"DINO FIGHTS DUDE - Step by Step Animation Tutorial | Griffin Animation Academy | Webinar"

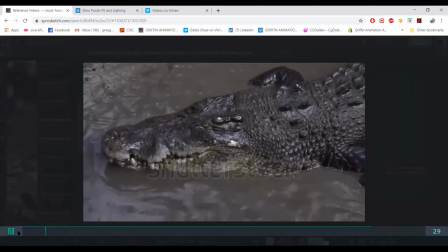So, like lots of real life animals, just to make it more believable
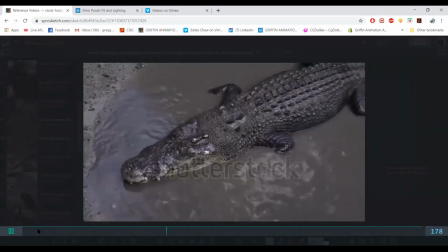for us to relate to things that are alive today.
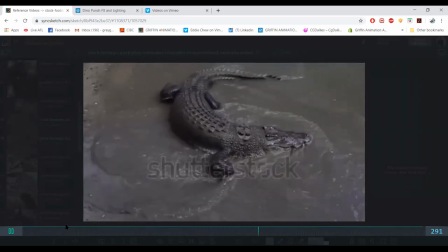Because, dinosaurs were kind of guessing, right? We have no idea.
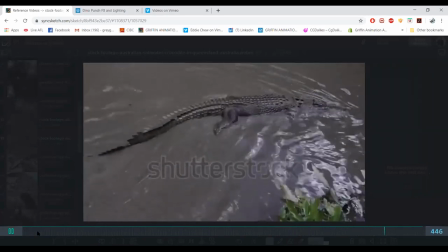But to make it relatable, we're bringing in all these animals that are alive today because we recognize how they move.
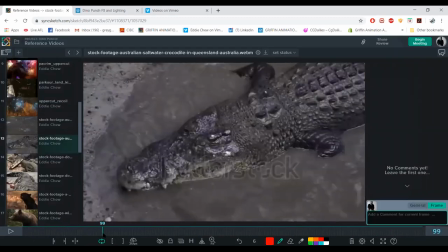So if you look at,
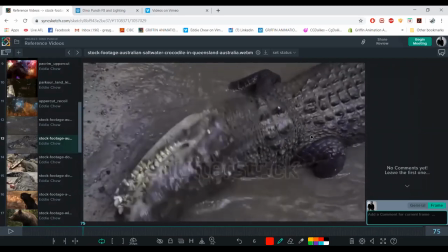see how the head moves here, it's nice and weighty, it pulls the chest.
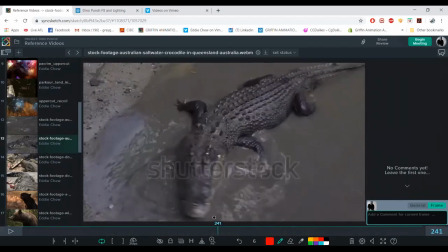And then you see here on the turn, so the head here, it's gonna go this way and it's gonna curl the body. Mm.
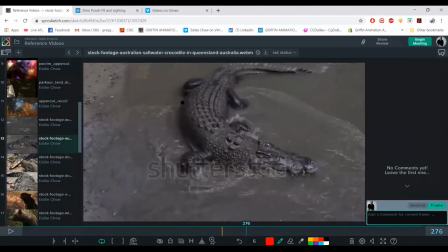And that's how just imagine this as a T-Rex. So, you get your, obviously they have long legs, but if you get your T-Rex, if the head moves, screen right, it's gonna pull the body the same way.
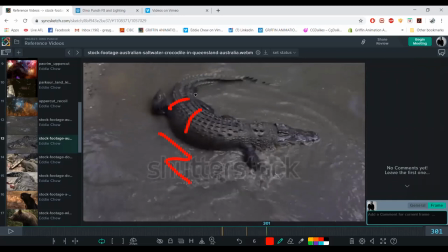Like obviously you have more hips as it steps, but the way the body moves and feels heavy, and even like getting this nice head leading this chest here. But see how the tail is a nice line? It's all about the line in the spine that connects to the head.
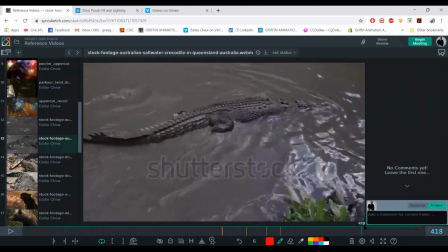So that feels nice, and like you feel like the muscle and bone in the body. It's not just like empty geometry that's just moving and turning. You can feel like muscle and bone and flesh underneath and organs, right?
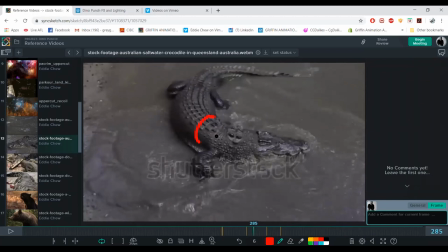On this turn, it's like squishing together. It's kind of what you want. Mm-hmm. There's two questions. One from Kshiti,
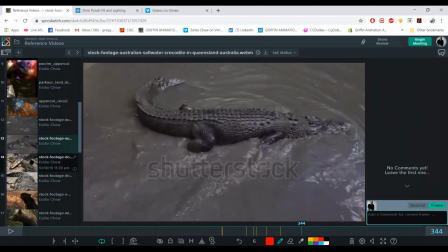who's asking, how do you make sure that the creature feels heavy and realistic?
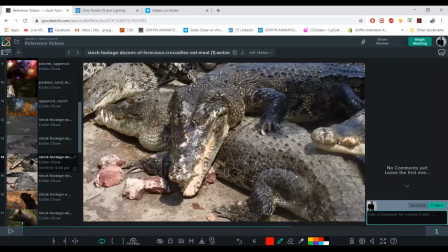And by creatures, they mean mythical or dinosaurs? Mm-hmm. Thanks for the question. If you, again, if you look at, say, the size of it, the scale, a lot of weight.
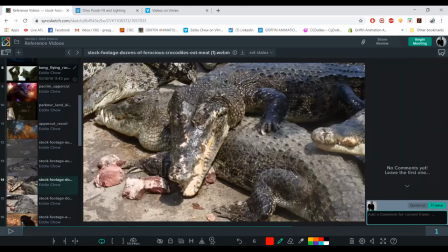Let's look at some of these old references. You still treat it like
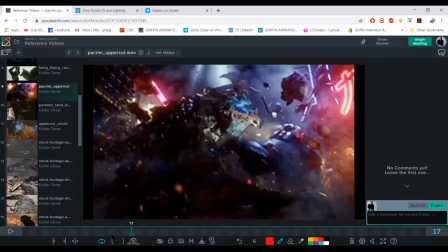any other animal or human at any size.
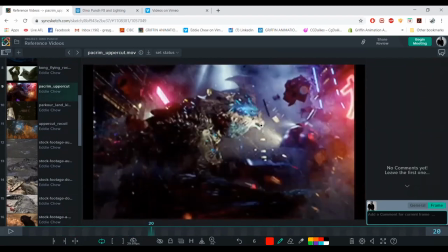So, for example, on impact here,
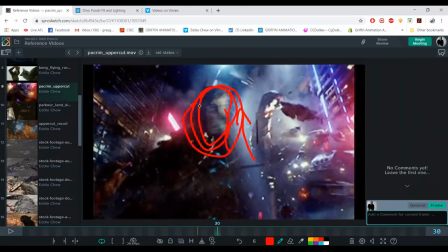it's still gonna, the head is still separated from the body, so there's gonna be overlap.
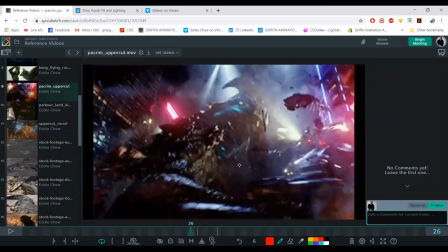Overlap creates a lot of weight. And obviously,
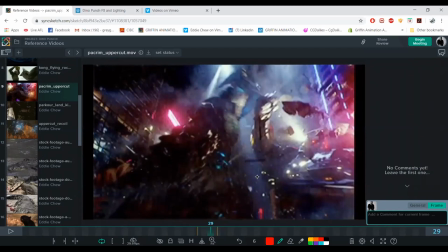when things get bigger in scale, the spacing on animation is gonna grow as well.
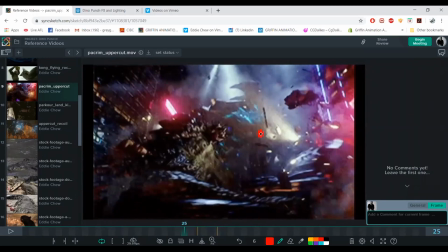So what I mean is, so the spacing here is
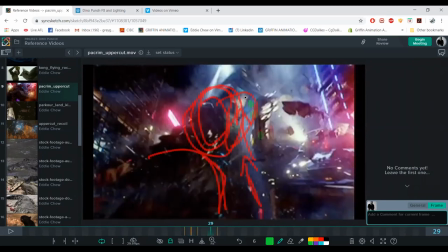tracking the jaw here, I think.
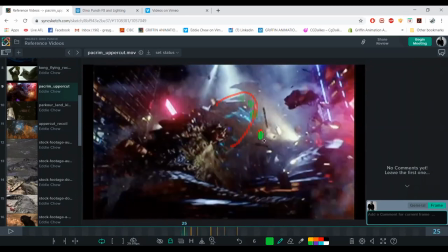So that spacing is, as you can see, like that's the arc. If it was human, a human getting hit, the spacing might look like, you know, getting hit here, and it might just like kind of fly up here.
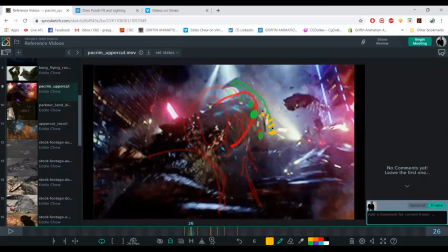So it's a lot quicker, or even like less frames, it might just end up here at the top already. Mm-hmm. Whereas something heavier takes more frames and it's gonna kind of fly slower. But if it's a human head, just snap up.